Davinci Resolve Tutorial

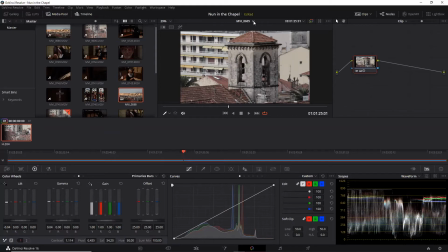505s
Actually, let's pull up one where we can see somebody's face, because the changes in color correction are most drastic there.
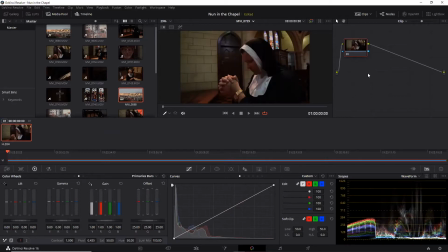512s
So let's go 3, 7, 3. No, I want a close up. There's a close up of the face. I know I've got a close up in here somewhere. These clips. Go for one.
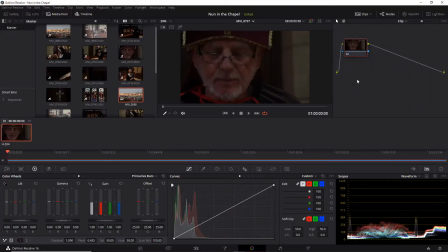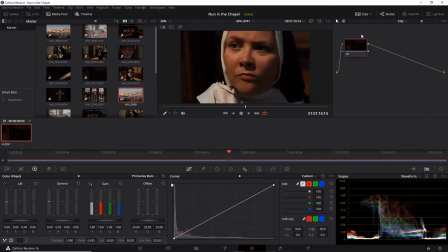536s
Alright, so here we go. Let's just blow this up.
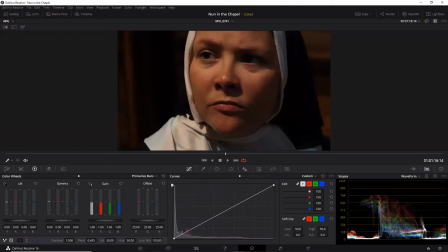540s
So we can see some of her face has been lost in the shadow, but that's okay. She's looking very red because, again, we haven't desaturated it all. On our waveform, we can see that it's not gainy. So that's good, because the gainy adds the sort of extra texture that we don't like. So the first thing we're going to do is we're going to push up the gamma. So that's already made a difference. And the next step I'm going to do is I'm going to reduce the saturation down to 30.
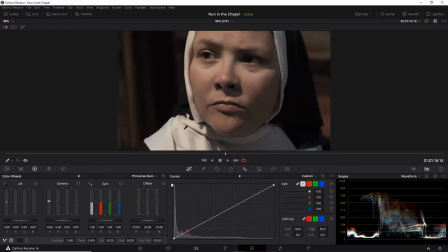579s
So she's quite desaturated now, but her skin tone looks more natural. She looks a lot less orange than the raw footage. Again, we're going to push the contrast up, so that makes it a little bit crisper. And what else do I do?
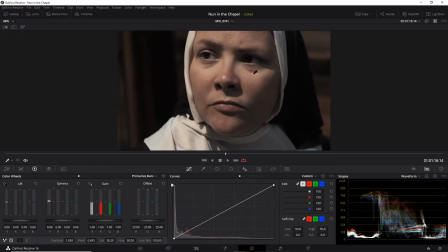599s
Oh yes, this is the other thing I'm going to do, because it's quite a big close-up and we can see a lot of her skin texture.
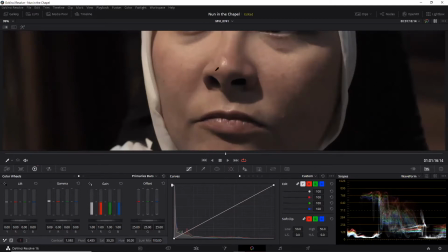608s
I'm going to reduce some of that texture in the second sub-menu. See this MD? That usually is really good if you want to push texture up. So if I push it one way, you can see her lip becomes more,
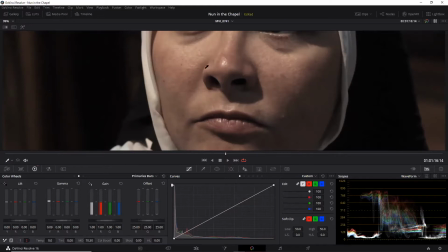628s
you can see the wrinkles in her lip more, the highlights more, the pores in her skin more. We're going to go the opposite direction. I discovered this from experimentation because I wanted to take some of the raw gaininess out of my shot, and I realized I could do this by using this pattern
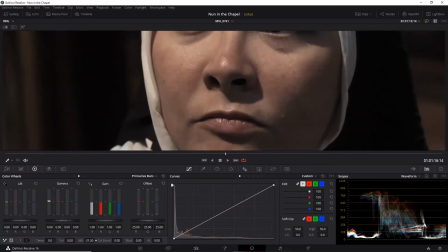644s
thing in reverse. So it's like a beauty filter. So see here, we've kind of got a good middle ground here.
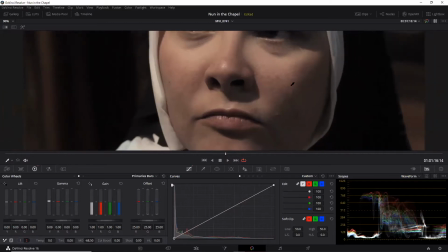653s
It still looks natural, but I've reduced some of the pores in her skin.
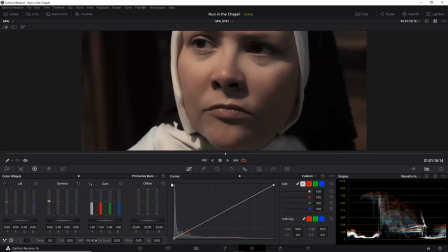659s
It's actually, if we can reduce it even more, it looks quite dreamlike. So like, you know, full on, it looks fully dreamlike.
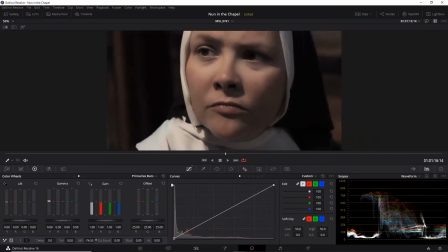666s
There's no pores to her skin, but it doesn't look very realistic. So I like to try, you know, just a sort of in between level like that.
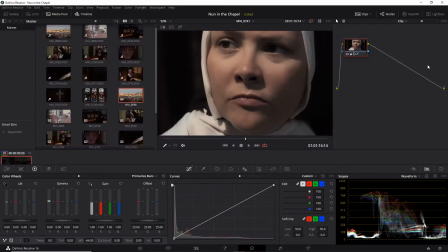676s
Okay, so if we just reduce the size of this for a second, and you can see the before and after.
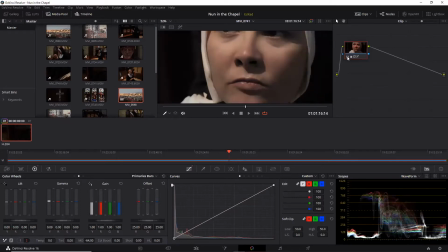684s
So there's quite a big difference in the before and after. You see how orange she looks before I've done my color corrections,
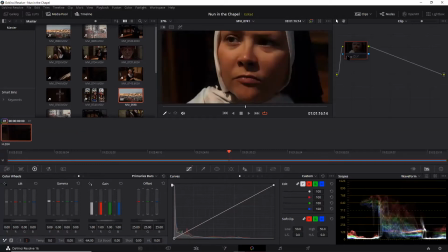695s
and how much nicer and smoother her skin looks after. So that's quite cool. And the other great thing there is I can actually select that and copy that, and any shots like that are similar. So I think 740 might be the same framing.
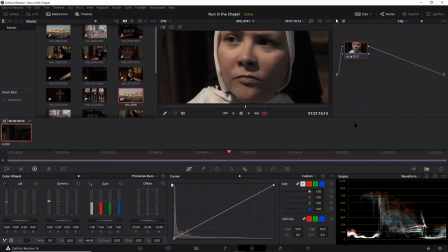713s
Let's just check 740. So any shots that are similar, I can, yes, I think it is the same framing. So yep, I can take this node, and I've copied, I have taken the previous node.
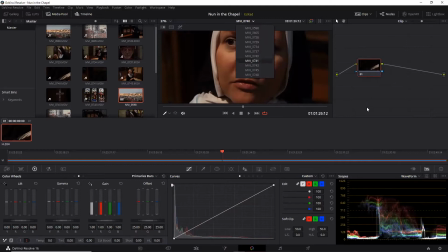728s
If I go to 741 again, I'll show you these steps. 741, I've already made the corrections. So this is the difference. That's 741, where it looks much nicer, less orange. So I've got the node selected. I go Control C for copy.